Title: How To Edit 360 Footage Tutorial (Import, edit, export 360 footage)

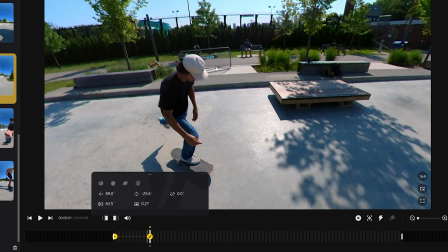4:04 So essentially between the first keyframe and the second keyframe, it's gonna go from showing the skateboarder to zooming in a little bit on the skateboarder.
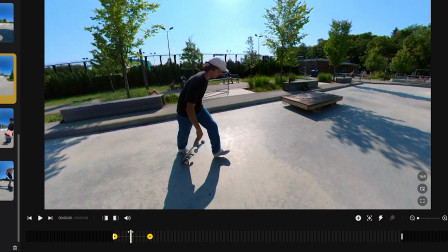4:12 So let's go back here and we'll show you what it does.
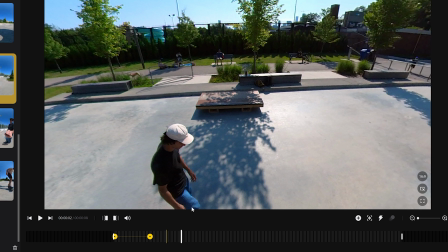4:19 Okay, so now we'll keep going. And as you can see, it's cutting part of the skateboarder's legs off, which is not good.
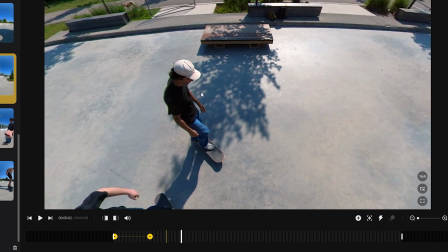4:24 So we're gonna aim down like this. And once again, we will zoom in, hit another keyframe.
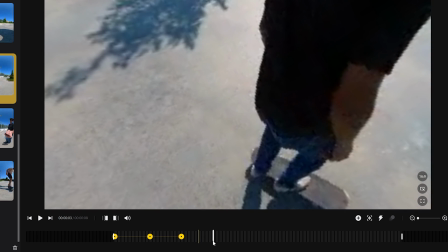4:30 Then we'll go a little further. So the camera eventually starts to go down.
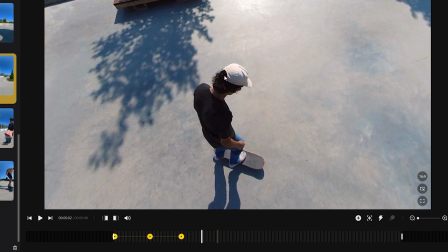4:34 So just before it goes down about there, I'm going to click and drag right on the frame and set it about there, hit a keyframe.
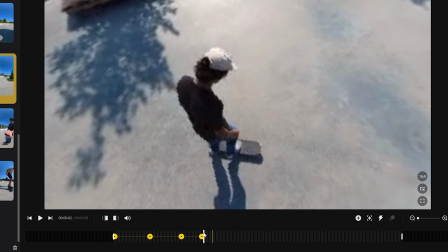4:43 Then we're gonna move forward to about there.
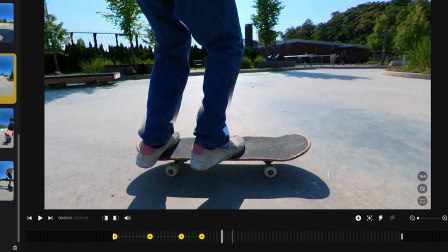4:49 We're gonna go back like this. And then I'm gonna actually zoom out again to about there.
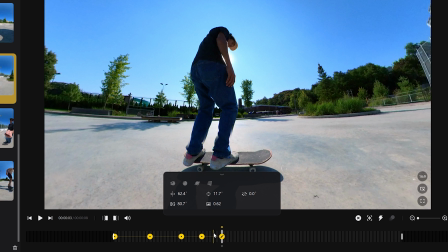4:58 I'm gonna hit the keyframe button. And let's go back and see what that looks like.
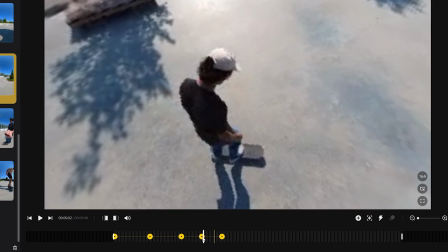5:03 So it's essentially doing an okay job, but I think about halfway through,
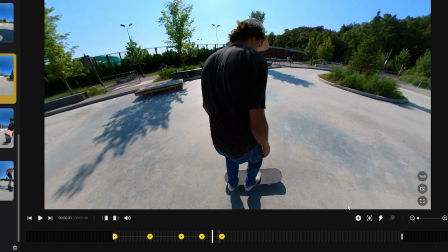5:09 it could zoom out a bit and be reframed. So I added another keyframe in between.
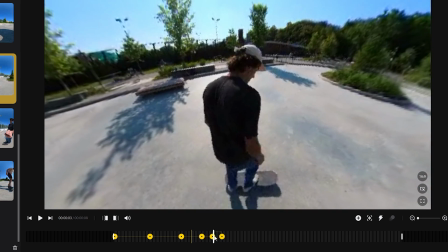5:15 Now let's see what that does. Okay, that's looking better.
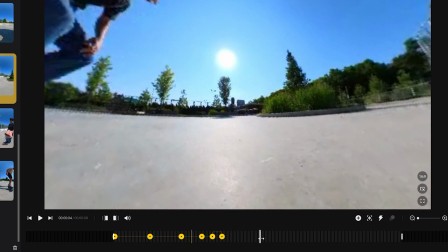5:21 I captured this shot by first having the camera on the left side, and then a few seconds later, I sort of move it quickly to the other side.
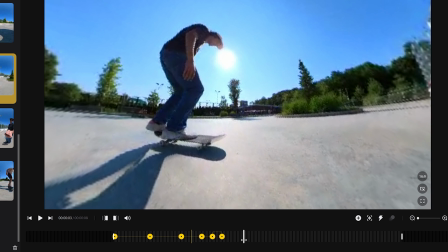5:28 So just before the movement happens, I will make sure I'm on the skateboarder again.
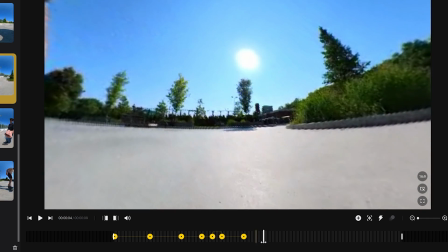5:33 I'll zoom in a little bit, add a keyframe, and then as the camera comes around, right at the sort of end of the movement, which is probably around there,
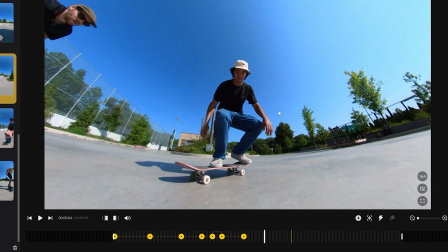5:43 I will reframe the camera. And you can see I'm holding the pole really far this way now.
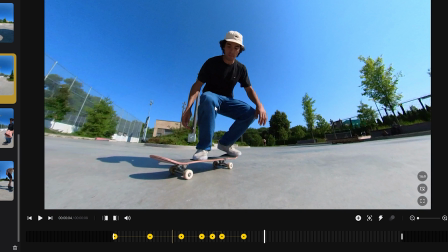5:48 So of course we don't want to show that. So I'm going to zoom in just a little bit, add a keyframe.
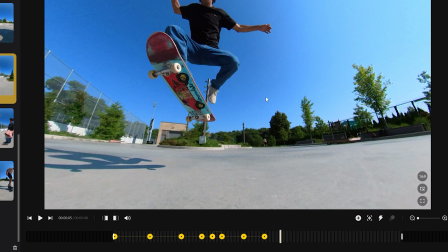5:53 Let's move forward in the timeline a little bit. And you can see I'm cutting off the skateboarder's head so we can tilt up to make sure we're getting everything.
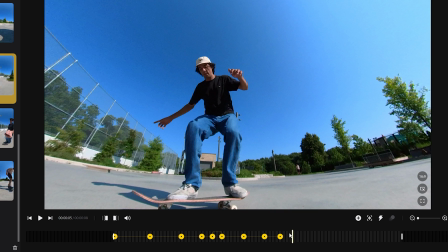6:01 Add a keyframe. Now let's go back to make sure that that is what we want.
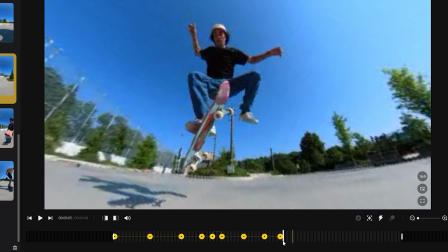6:06 And that looks great.
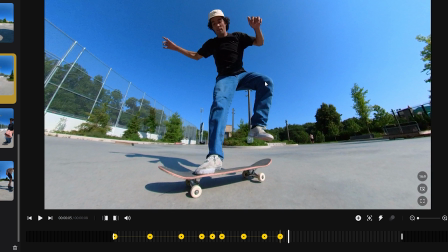6:08 And then right here, we want to make sure we're adjusted back at the bottom so that we show the skateboard as the skateboarder lands the trick.
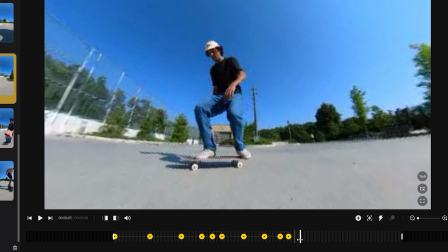6:16 After that, the skateboarder moves to their right,
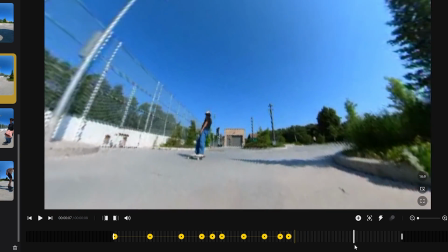6:19 and then I continue back so that we go away from each other, and it widens out and reveals sort of the whole location.
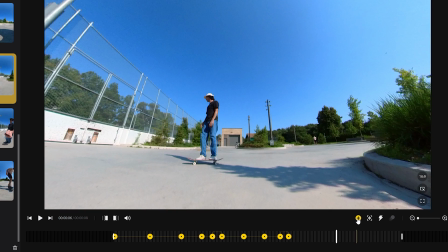6:26 So I think right when the skateboarder starts to veer to the right, just to mark the frame to start the next animation for the following keyframe,
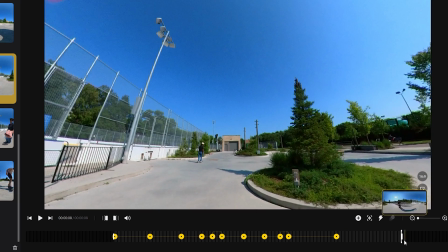6:34 and right there, right at the end, I'm gonna then go super wide.
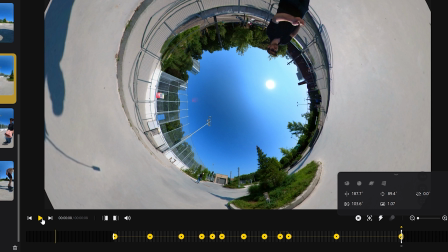6:39 And we'll hit another keyframe. All right, let's press play and see what that looks like.
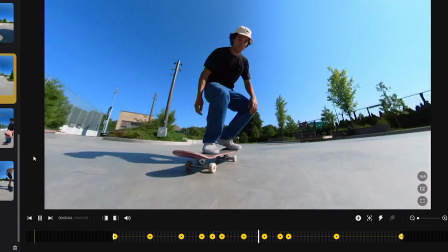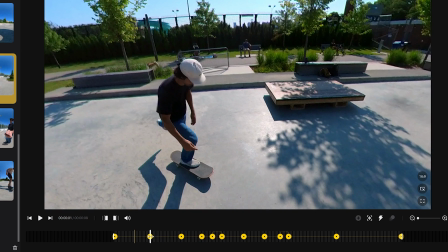6:54 And of course, because it's 360 footage, at any point, let's say on this keyframe here, if you wanted to instead show me,
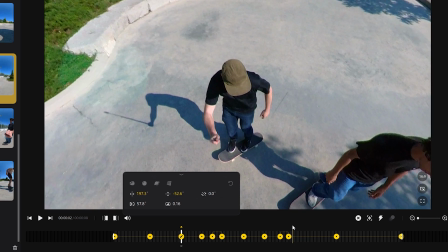7:02 you could do that.
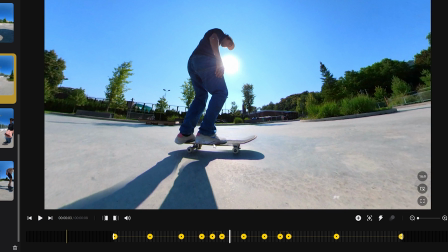7:07 And that's of course the magic behind 360 footage. You're capturing everything all at once, and then later on you get to reframe and choose where you want the footage to be framed.
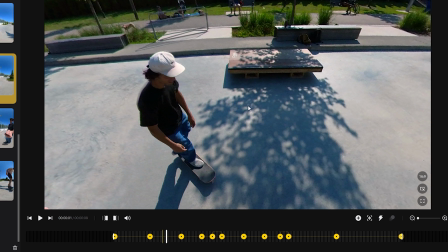7:17 Another amazing thing with 360 footage is because you're filming everything, it's of course very simple to reframe to vertical footage.
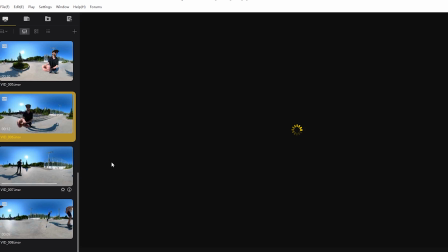7:24 Let's go ahead and go to clear current edit data. We'll quickly find our in point
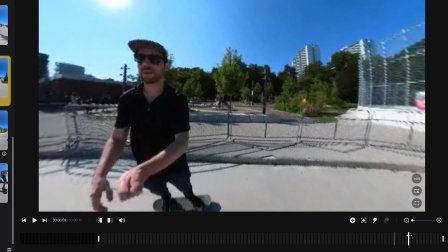7:32 and our out point. And then on the right here, you'll see that it says 16:9. We can actually choose a whole bunch of other formats like ultra wide or vertical.
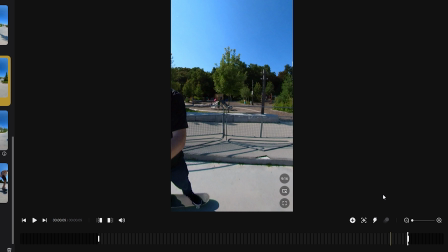7:43 And vertical is of course good for Instagram reels or TikTok or YouTube shorts, where the preferred format is vertical.
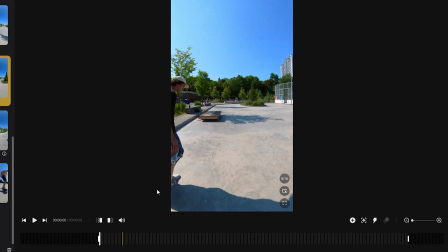7:51 And then we can just go back to the beginning and sort of do the whole process again.
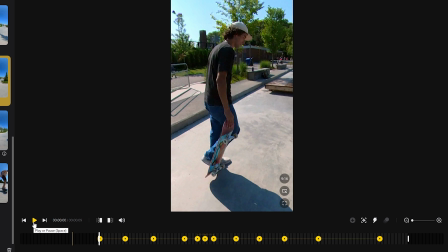8:00 And then just like that, within 30 seconds, you have an entirely reframed clip just for vertical.